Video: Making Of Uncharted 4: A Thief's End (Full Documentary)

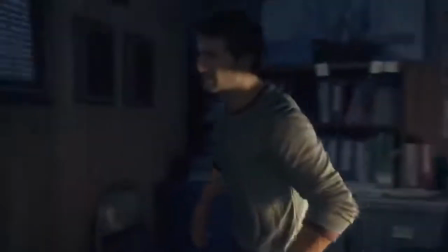[20:28]
But they also have to be a really, really good animator because when we do need to animate something that we can't capture, it has to look exactly like something that we captured.
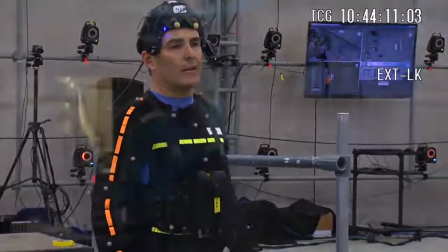[20:36] Yeah, can I help you? Yeah, I'm looking for my little brother.
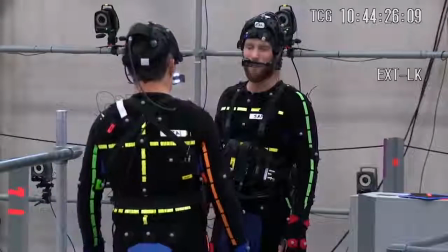[20:45] Sam? It's good to see you again, Nathan. Oh, God, Sam. Oh, all right, all right, all right. Take it easy. Take it easy, take it easy.
Last gen, you'd actually get a black frame between gameplay and cutscene, which would mean it kind of takes you out of the experience. It's a little tell. Okay, now it's just, I'm watching something. So that's been a huge thing that the PlayStation 4 has allowed us to do, that all of our cutscenes are now in-game.
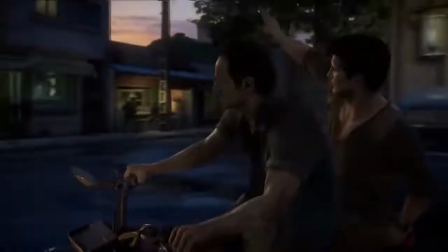[21:07]
What it boils down to is blurring the line between
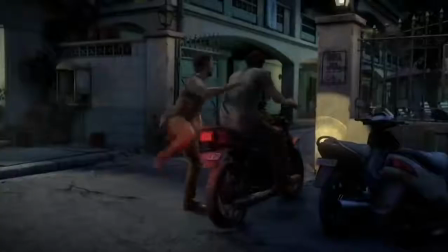[21:11]
when do we kind of make this a pure cinematic moment that you just sit back and enjoy, versus actually saying no. We need you. We need you right now. Do your thing. People don't only want to watch passively a story, they want to be able to participate in it. I think the focus, as always, is what serves the story.
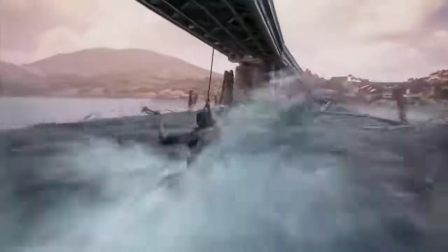[21:34]
And traditionally, and this isn't any different, we try to keep as much of the big action in the hands of the player.
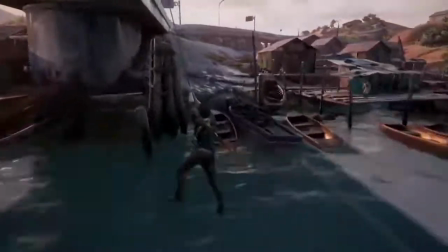[21:41]
So it's not something that you finish something in the game and then get to watch. it's something you get to experience, you reach that point yourself. What we're trying to do is make them richer, make them more playable, give the player more options within those set pieces.
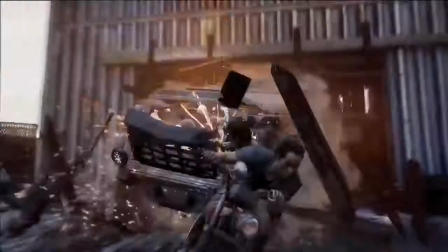[21:58]
So to have a really interesting combat encounter with a lot of different options and a lot going on within a set piece that's falling apart all around you.
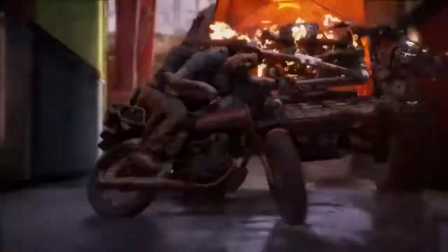[22:08]
The gameplay, the environment, the music, everything is coming together to make you, as the player, feel like you're Nathan Drake and to feel like you're on this grand adventure.
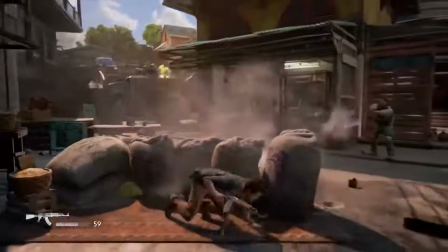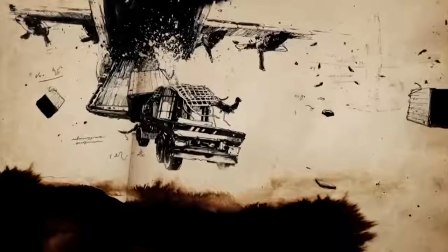Any time that you switch platforms, it's going to be a huge struggle, but I think, especially for us, this time was very difficult.
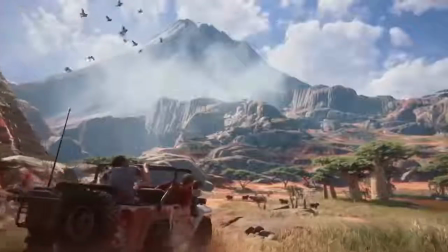What we had on the previous Uncharted games and on The Last of Us was written for the cell architecture, and it was all optimized for that. But the PlayStation 4 just does things differently. The whole studio tools everything.
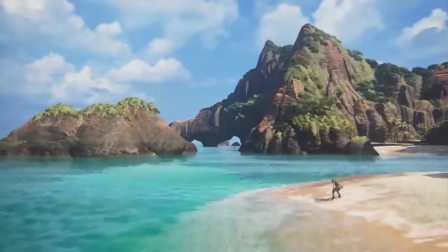[22:56]
It's a massive challenge to push content that now needs to fill, like,
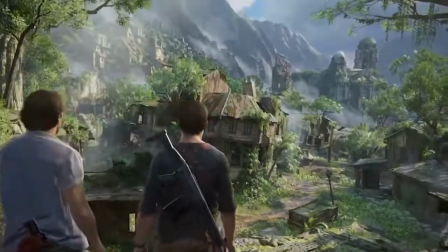[23:01]
8 gigs versus the 256 or 512 megs that were on the PS3.
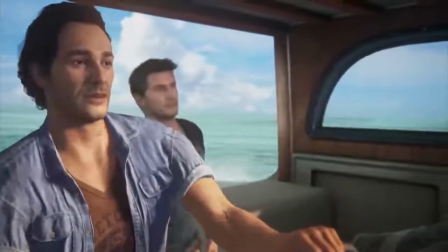[23:07]
You have all this memory, you have all this new processing power, so I knew that there would be a step up. I think I was surprised, and I think a lot of people in the studio were surprised by just how big that leap was going to be. First kind of starting, we asked the question of PlayStation 4, what can we do?
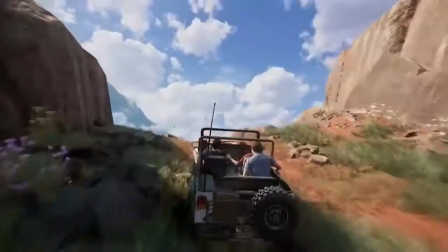[23:23]
And for me, there were always new things that were still left to put in the game, like how do you put a vehicle in Uncharted and still make it Uncharted?
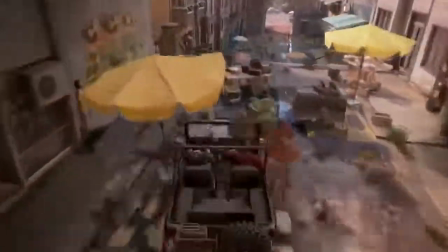[23:31] Oh, this was really a great idea, Nate. Do you want to drive? No, you're doing just fine.
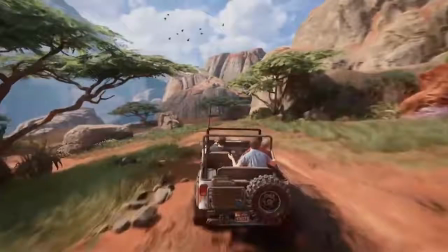[23:37]
It's been a challenge because we really wanted to feel like the interaction is causing things to happen,
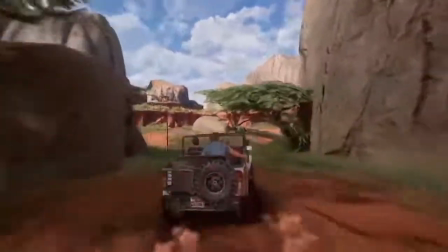[23:43]
so whenever it's driving over dusty terrain, there's a lot of dust kick up. and then, say,
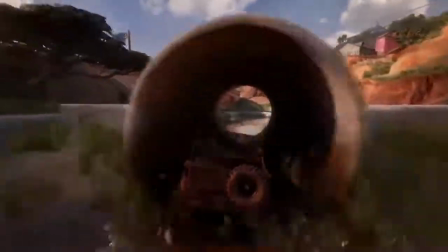[23:50]
you go into a muddy section, the effects are going to communicate that too.
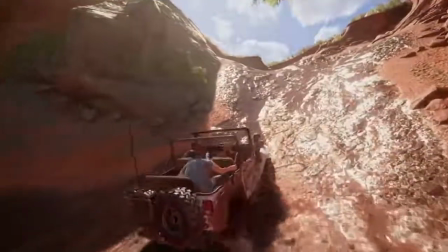[23:54]
If the tires spin out, then they're going to kick up a lot of mud and the vehicle's going to get muddy. And we just want to have that connection between this vehicle that you're controlling and the environment that you're in. Can we do the convoy sequence from Uncharted 2 and 3, but now I'm in control of that vehicle at the same time? And driving through a dense urban city, driving quickly,
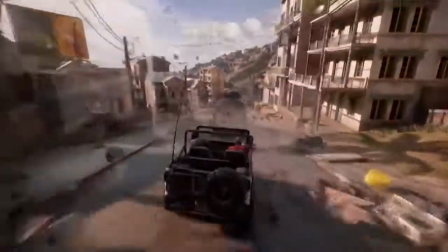[24:19]
is quite a challenge because you're looking at all that geometry and all that complexity just flying by you,
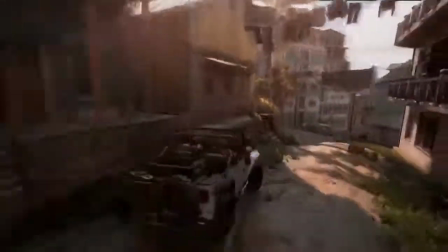[24:26]
but you can't halfway do it because you'll know.